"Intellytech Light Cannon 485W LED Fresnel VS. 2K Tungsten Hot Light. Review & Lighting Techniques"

What's up, everybody? Chris V from chrisv.tv, and today I'm going to talk about LED lighting.
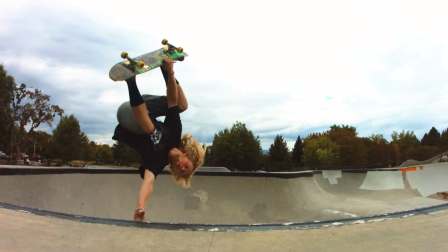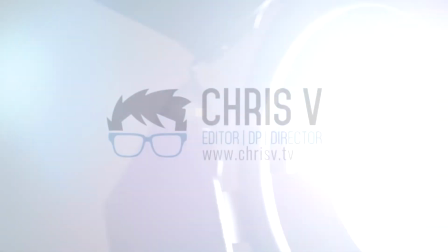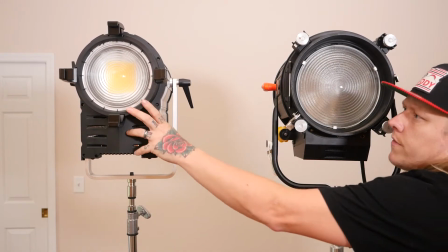[0:15]
Today I'll be showing you how I use the F485 to replace some of my larger high wattage hot lights like 2Ks or
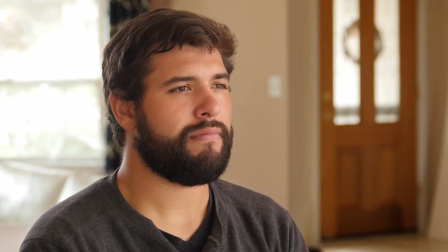[0:22]
maybe a small HMI to shoot some of my favorite setups like a book light for interviews and a sunset through a window shot.
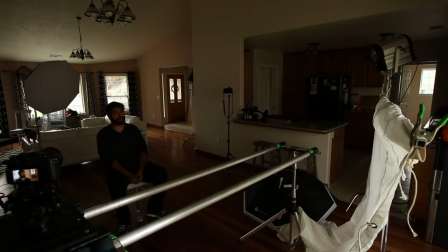[0:30]
I'm going to show you one of my favorite lighting setups for interviews, which is a book light is what it's typically called. It's basically a double diffused big light source, so it makes your shadows super, super soft and basically mimics like a natural light kind of feel.
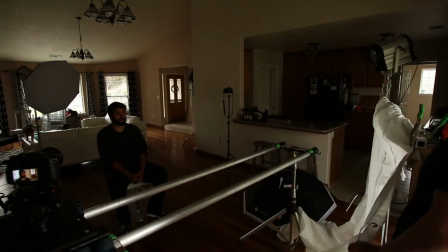[0:45]
So first off, we've got the F485 way up over here, and we're gonna pop this guy on.
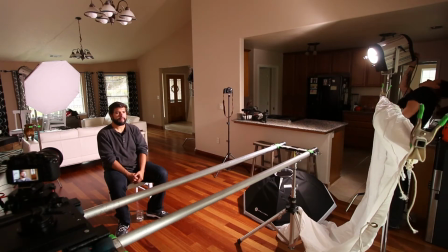[0:54]
We're shooting at 5800 Kelvin, and we're at 100% on this guy. You can see right now that he's getting blasted.
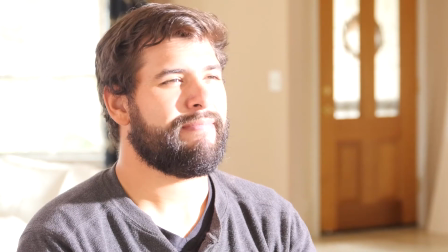[1:02]
It's super bright. Let's dial this guy down.
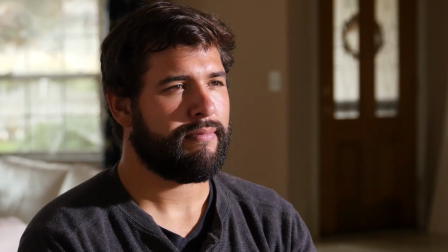[1:08]
You can see how harsh the light is right now. It's just shooting straight through the Fresnel glass.
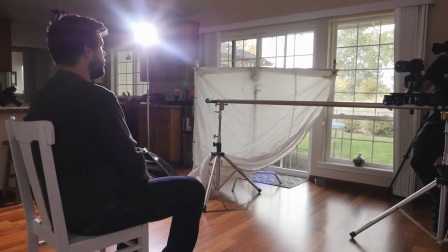[1:14]
It's flooded. And it's just the shadows on the right side of his face are, you know, super dark and contrasty, which is awesome if that's what you're going for.
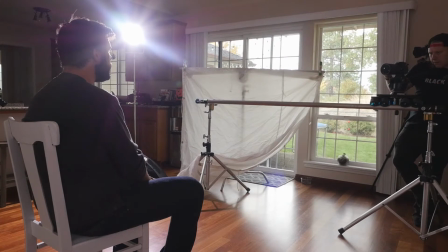[1:23]
We're going for something totally different, very more soft and subtle.
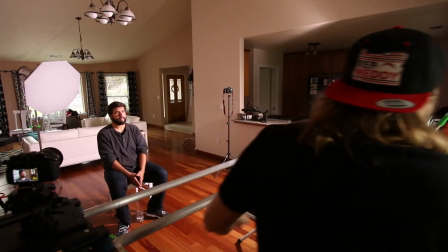[1:27]
So I'm just gonna crank this back up and we're gonna throw on our softbox. Intellytech makes these really cool octo boxes
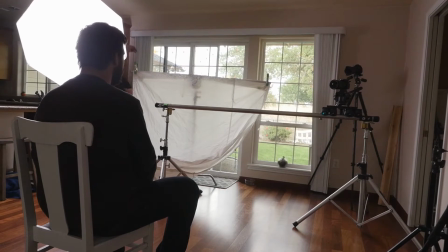[1:40]
that just slide in your barn doors. They've got a speed ring.
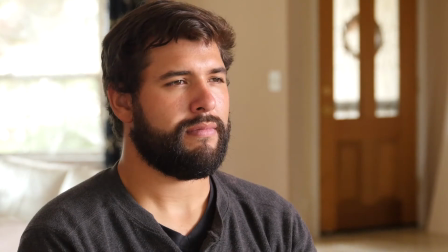[1:45]
And right there, you can already see way softer light.
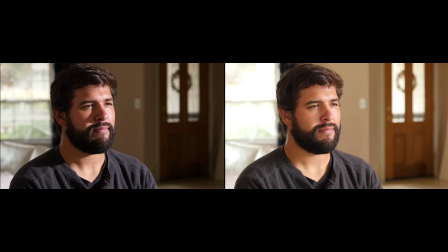[1:52]
And now what we're gonna do is we're gonna fly our 6x
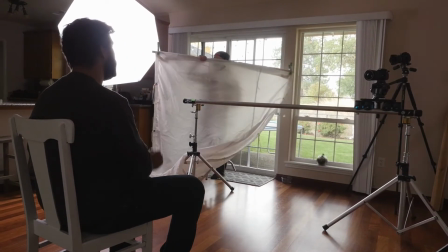[1:57]
of light grid cloth and make an even larger source.
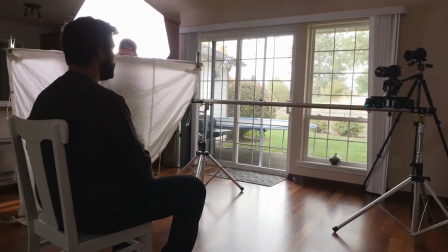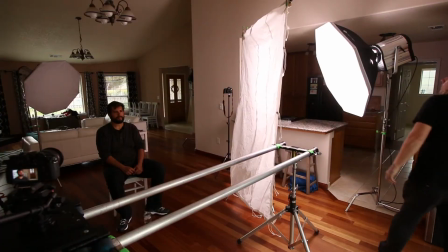[2:10]
Here, you wanna fill that with the light that's coming from behind us. And then it turns into an even bigger, softer light source.
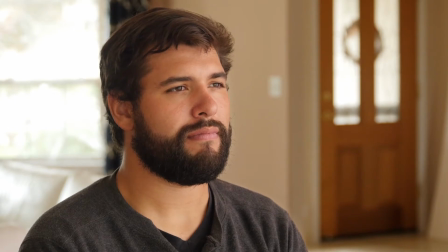[2:17]
So you can see right now, I mean, the shadows are way, way less intense. It's super subtle and soft. Now let's pop on a little backlight. So we've got the F165. We've got it at 20% and it's also dialed into 5800.
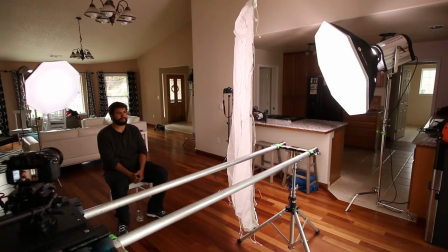[2:35]
That just gives us a little bit of back rim light, kind of separating him from the background.
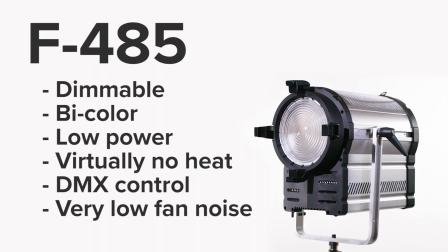[2:40]
So once again, F485 from Intellytech, super bright and comparable to a 2K. It draws about 485 watts. It is not hot at all to the touch. You could run it for an hour or two and just grab that thing and pick it up and you're not gonna burn your hands.
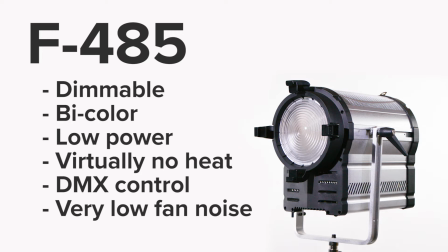[2:57]
It's bicolor, it's got DMX controls, it's completely dimmable so you don't need to grab a squeezer. You basically just throw this thing up, plug it into any household outlet and you're ready to go.
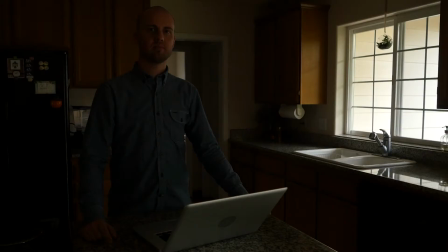[3:09]
So this is a pretty common setup where we're going to mimic sort of a dusk, sunset-y type scenario.
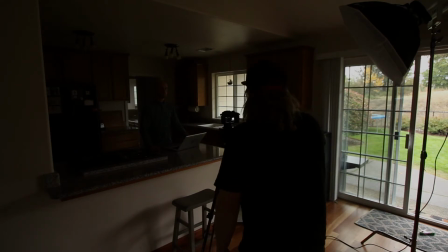[3:17]
So right now, we've got all the lights off, but it's still dusk outside, so we got a little bit of light coming in.
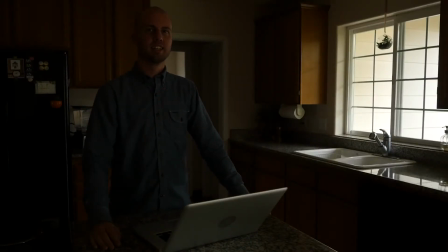[3:22]
And we've got Aaron, who is our model extraordinaire. He's gonna be just at home working from a laptop, sending those nightly emails and whatnot.
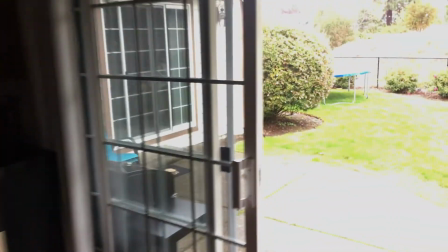[3:31]
So first things first, we're gonna go out here and we're gonna fire up our
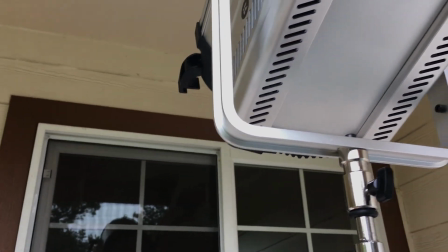[3:40]
485 right through the window. We're on flood mode.
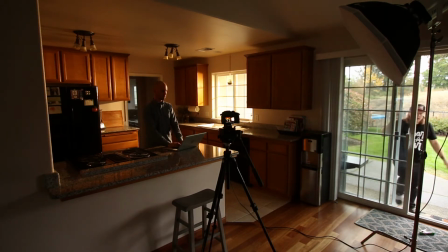[3:44]
We've got it dialed in to 3000 to give it that nice warm glow.
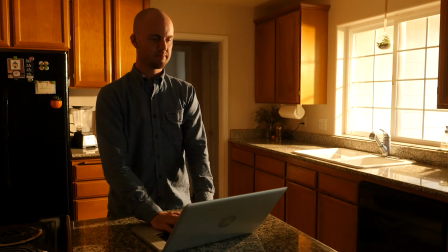[3:49]
So that's gonna emulate the sunlight coming in. Then what we need to do is get a little bit of fill on him.
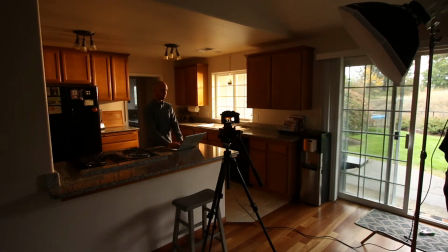[3:56]
So we've got our 165 and we've got that at daylight right now.
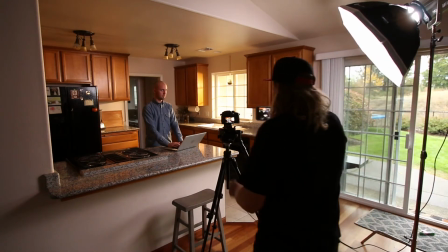[4:01]
And we've got it about, I don't know, 8 feet away or so, just to fill him in a little bit.